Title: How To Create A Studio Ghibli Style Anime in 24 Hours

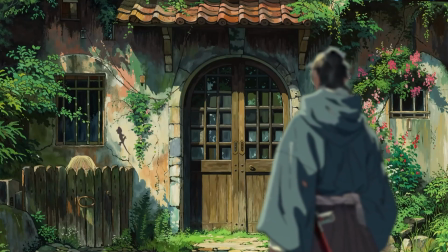0:00 In this video I'll show you an amazing workflow I used to create Studio Ghibli inspired anime
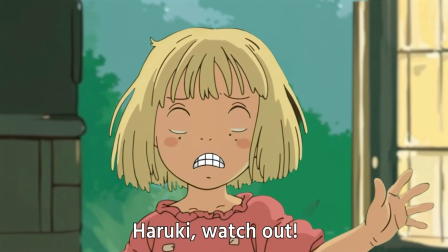0:05 in less than 24 hours using only AI generated pictures and basic knowledge of Adobe After Effects.
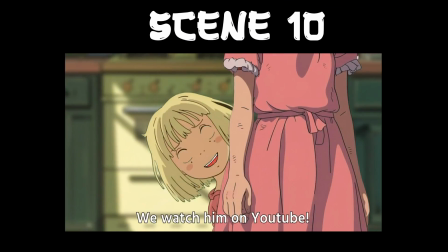0:12 To make this tutorial as clear as possible I'll go scene by scene explaining how I achieved different motions such as anime characters talking,
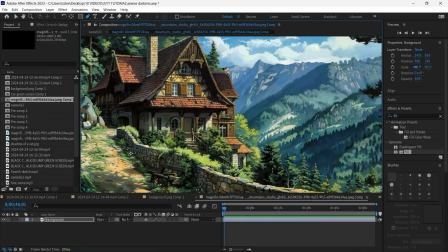0:20 blinking, breathing, door opening, clouds moving and more.
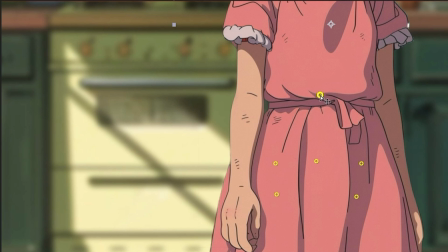0:25 I'll also show you how I maintained consistency in environments and characters,
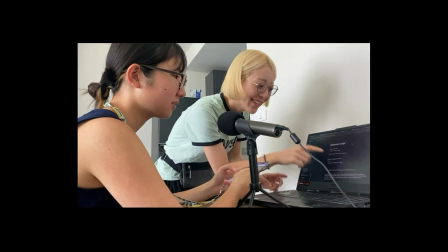0:30 how I applied sound effects and music, how I recorded voice-overs and revealed the time I've spent creating every scene.
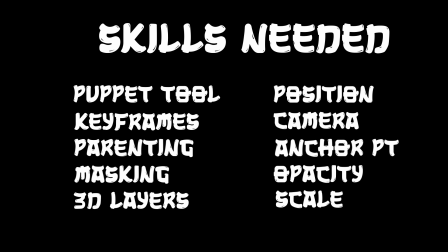0:36 If you already have the basics of After Effects, you can begin creating anime sketches like this immediately after watching this tutorial.
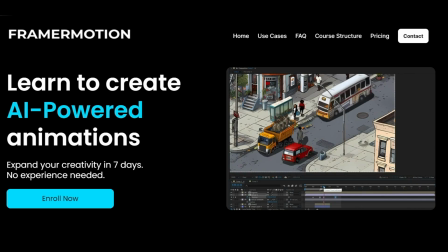0:43 If not, you can either learn it yourself or check out my AI animation course that is tailored to teach everything you need to
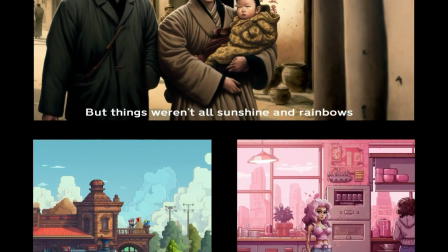0:50 know to bring AI pictures to life and create these amazing animations in the most beginner-friendly way in less than seven days.
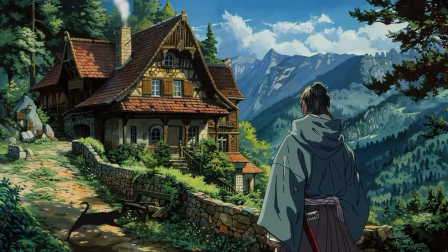0:57 Let's begin! So the first scene illustrates a samurai arriving at the village. This is relatively simple to create as it's only required two majority images.
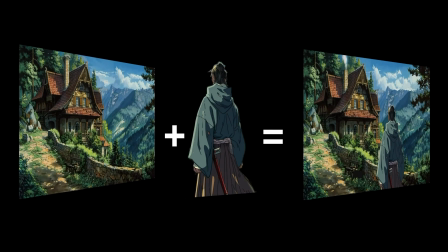1:06 The background with a Ghibli style house and a character showing a samurai from behind.
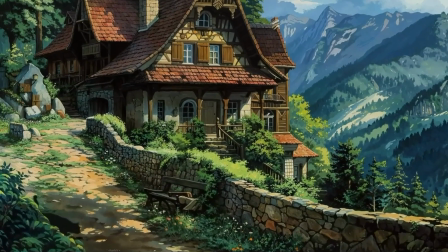1:12 So I started with the background picture by adding this black cat crossing the road.
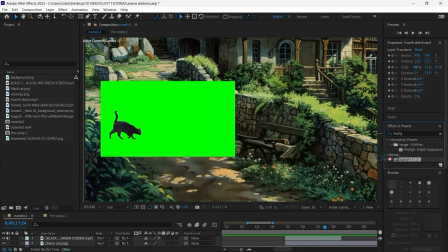1:16 What I really did here was download the black cat green screen video from YouTube, remove the green screen background with keylay tool, apply a fill effect to make it black,
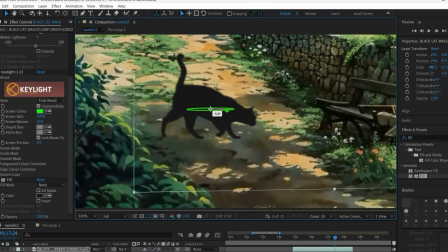1:25 turn the layer to 3D so I could change the angle a bit and then make a copy of this layer and turn it
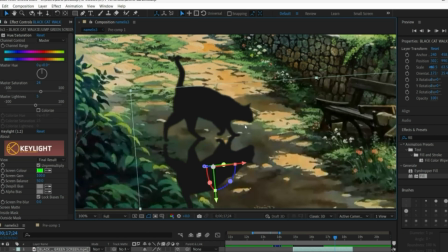1:31 into a cat shadow by decreasing the opacity.
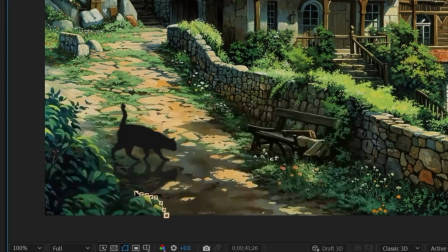1:34 Finally I duplicated the background layer, maxed out the bush and put it on top of the cat layer.
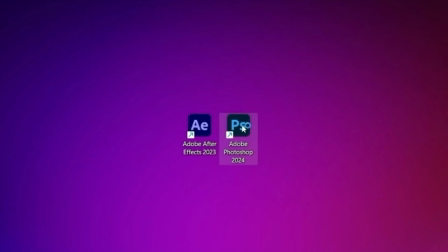1:40 Done, the black cat is crossing the road successfully. Moving on, I uploaded the image to photoshop, made the chimney a bit smaller,
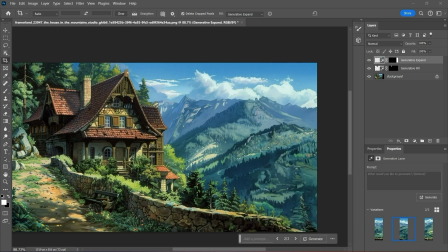1:48 used generative expand to generate more sky and clouds and saved it as moving clouds file.
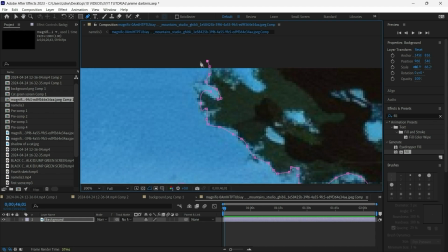1:54 Then reopened after effects, masked out the sky and then inverted the mask to make the sky disappear,
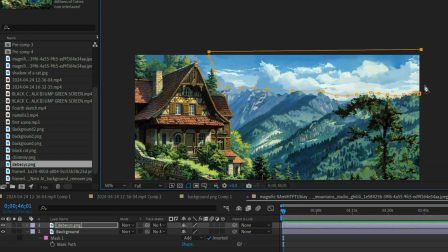2:00 imported the moving clouds file, masked the sky in this image too and placed it under the background layer.
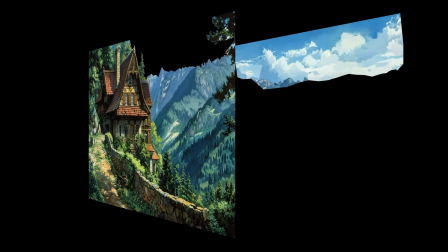2:06 So now I have the same looking picture but the sky layer is separated.
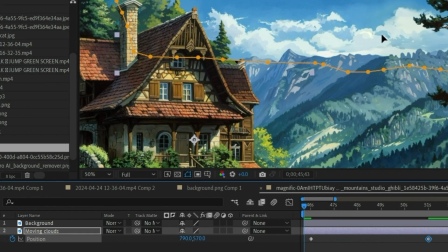2:11 In this way by using a position keyframe I made the clouds move gently just like that.
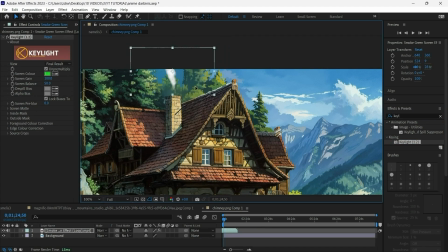2:17 Next I put the green screen smoke on the chimney,
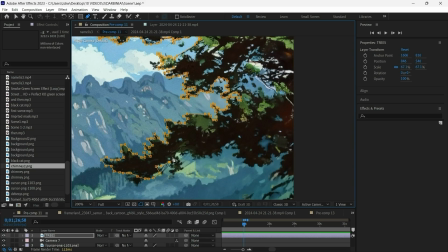2:20 masked out the trees which was quite painful task really and made them sway in the wind a bit using a puppet tool.
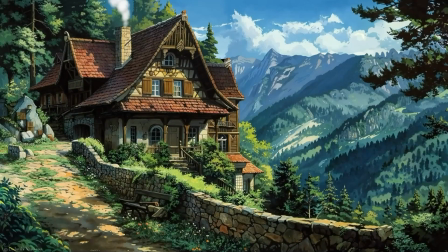2:28 So the background layer is now animated let's bring the samurai.
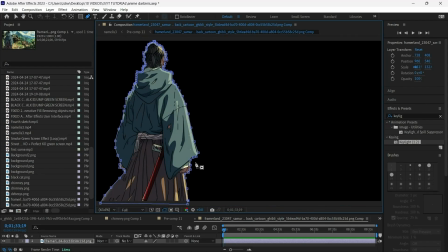2:32 I mask out the character from the original majority picture and then using the position property I made
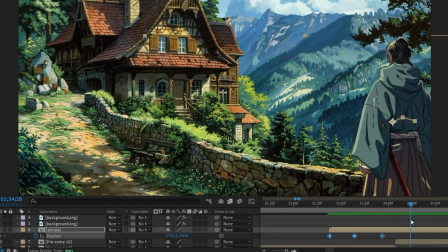2:38 him move up and down so the walking would be much more realistic if it were just moving in a straight line.
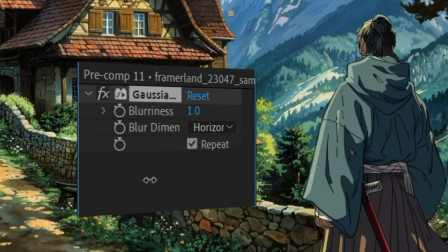2:44 Finally, I keyframed the Samurai walking with some Gaussian blur to make it easier for the viewer's eye to focus on the elements I want them to focus on.
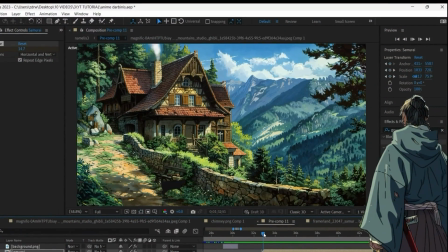2:52 So the first scene of our animation is... wait a bit... done. Time spent?
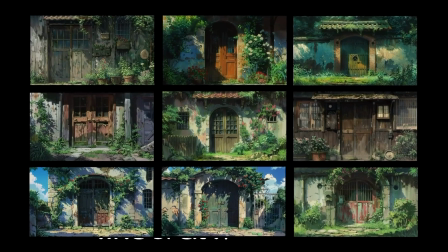2:57 1 hour, 13 minutes. Let's move on with the yard scene. From all the yard pictures I've generated, I've chose the one that best matched the house style from the first scene.
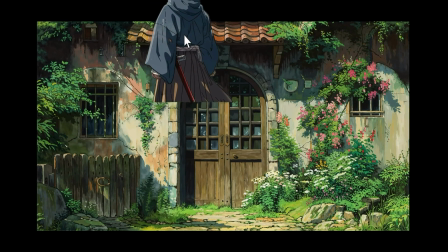3:05 I've scaled it with Magnific and simply copied the Samurai with all the position keyframes, so he would approach the house the same way as he did in the previous scene.
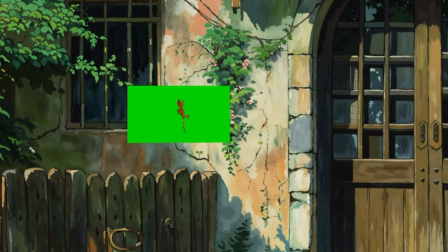3:13 I also added a green screen gecko to the wall as I thought that would be a really cool touch
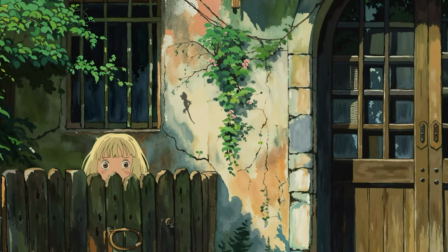3:20 Then I made a little girl appear to spy on the samurai and then silently disappear
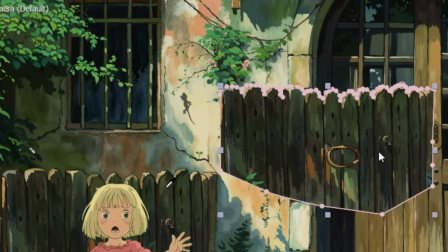3:24 To do this I duplicated the background layer masked out the fence and placed it on top of the
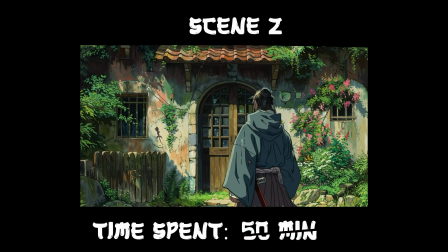3:29 girl layer So her body would be covered time spent on the scene 50 minutes for the next scene I wanted to create a POV shot to
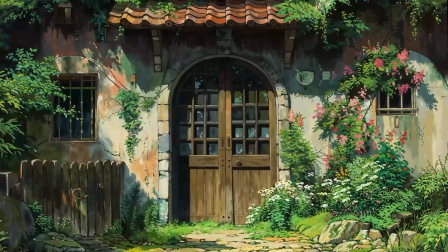3:37 show what entering the house would look like from the perspective of a samurai So I took the background picture from the second scene and duplicated the layer
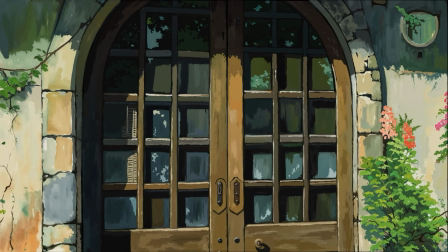3:45 3 times. Now please listen carefully. The first layer will be the house wall without the doors.
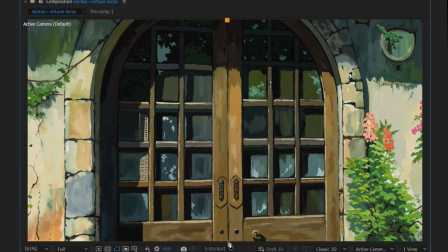3:52 I mask the doors with the pen tool, invert the mask and the doors are gone. Now I take the second layer and mask only the left side of the doors. Then I do the same for the right side with the third layer.
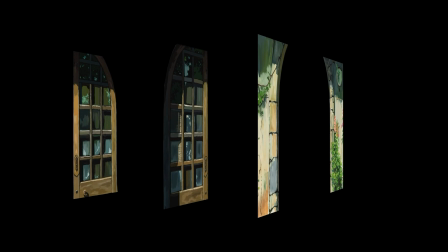4:03 So in the end I have the same picture as before but now it's 3 separate layers that I can manipulate.